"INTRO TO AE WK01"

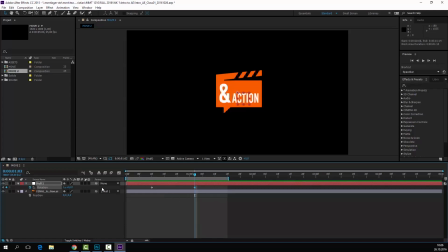So I'm gonna extend this a tiny bit, and then I'm not gonna have it go 360. I'm actually gonna have it go further, so maybe like to like 15 degrees more.
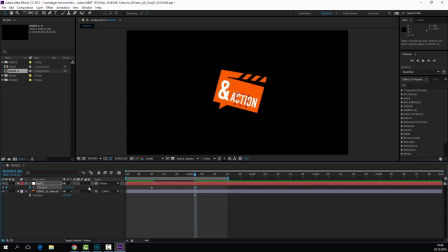And then I'm holding control and the right arrow, and that's how you go frame by frame back and forth, is using the arrows, holding control at the same time. So I'm gonna just randomly count now, like 1, 2, 3, 4, 5. Say for instance it goes back to 355.
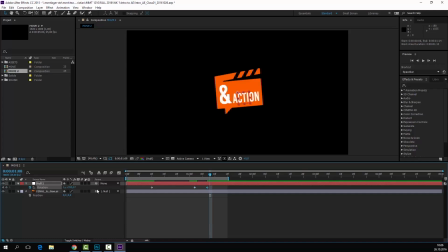Hit enter. 1, 2, 3, 4, 5, 6, 7. So I'm doing more frames for every time I do something, because I want it to slow down. So the more keys you have in between, the longer it takes. So the animation will be slower.
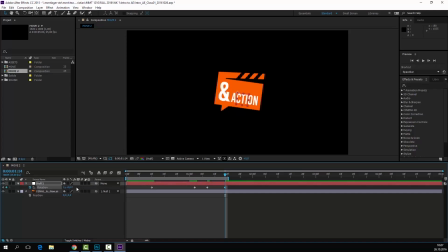Then take it to, whoops, not 2, 1, plus 3.
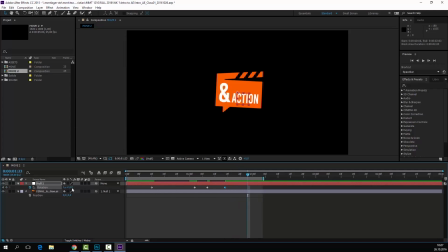1, 2, 3, 4, 5, 6, 7, 8, 9. I'm gonna do it at 3, 5, 8, 0, and then maybe here I'll do it at
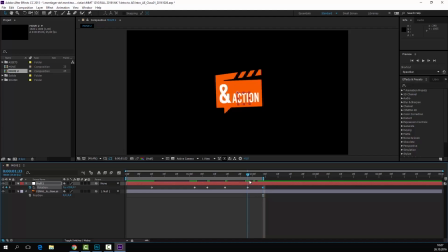360. So let's make sure there's no 1 where it shouldn't be 1. Yeah, there is here. So that needs to be set to 0.
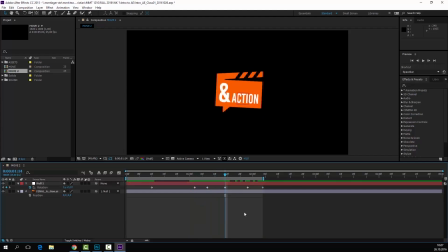And that needs to be set there. Yeah. Select everything. Easy ease. Try that again. So see what I'm doing there? I'm just sort of, I'm not stopping it like just on 360 degrees.
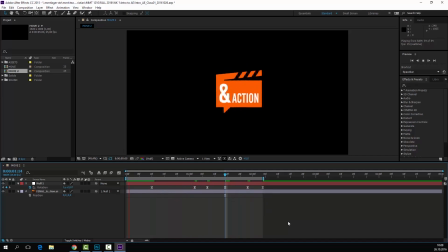I'm sort of, it's called an overshoot. So it's like, it has so much momentum that it actually goes further, and then it stops, and then it comes back a bit, and it sort of just settles in. And that's, if you add that to the animation, it's going to look like, I don't know, I think 5 times better than if you just stop everything at 1 key, and that's sort of,
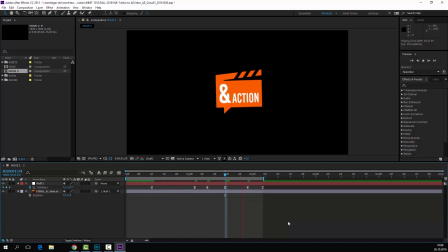because that's just moving stuff from A to B. It's boring. You have to make it more interesting. So having that little thing there makes it better, and you can sort of change the timing just by selecting the keys and maybe moving stuff.
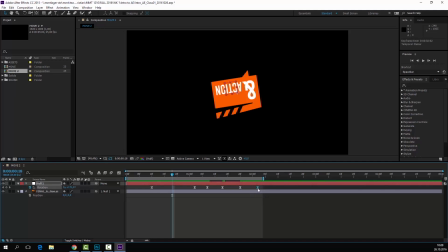Just make sure that when you have something settling, it sort of needs to be not so, it's like this spacing is the same, so it needs to take, because it comes around really fast and then it goes too far,
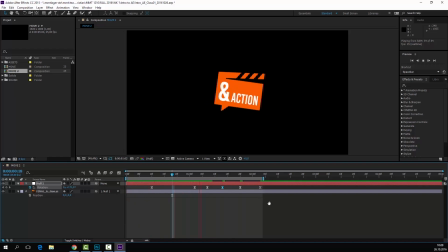and then it goes a bit back and it goes the other way again. It's not going to do that really fast. It's going to do that slower for every time it settles down. It's like if you spin one of those, I don't know what they're called, toys that kids have, sort of slowly stop spinning as well.
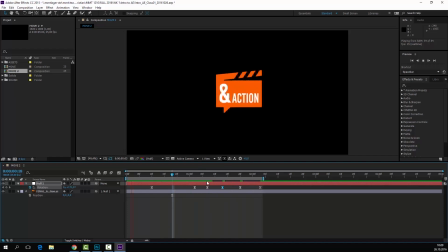So it's just implementing that. It's going to make everything more interesting and more pleasant to look at. And it's also about this stuff we talked about, keeping interest, so it just doesn't stop, it doesn't die completely. I need to call that rotate and duplicate that again, and then call this,
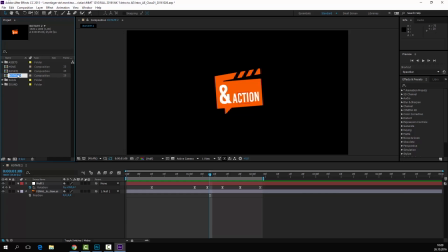just hitting enter, call that scale. Go here, make sure it's there, at least it's at, I'm actually gonna reset that to 1, so it's not 0, so it's not rotated at all.
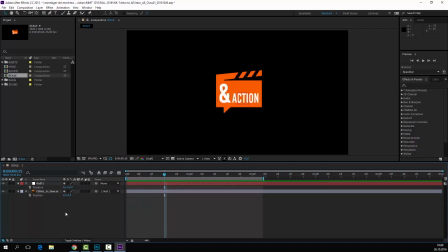And then let's do some scaling. Control S to save, important. S for scale. I'm gonna actually scale this down to 0, so it goes away.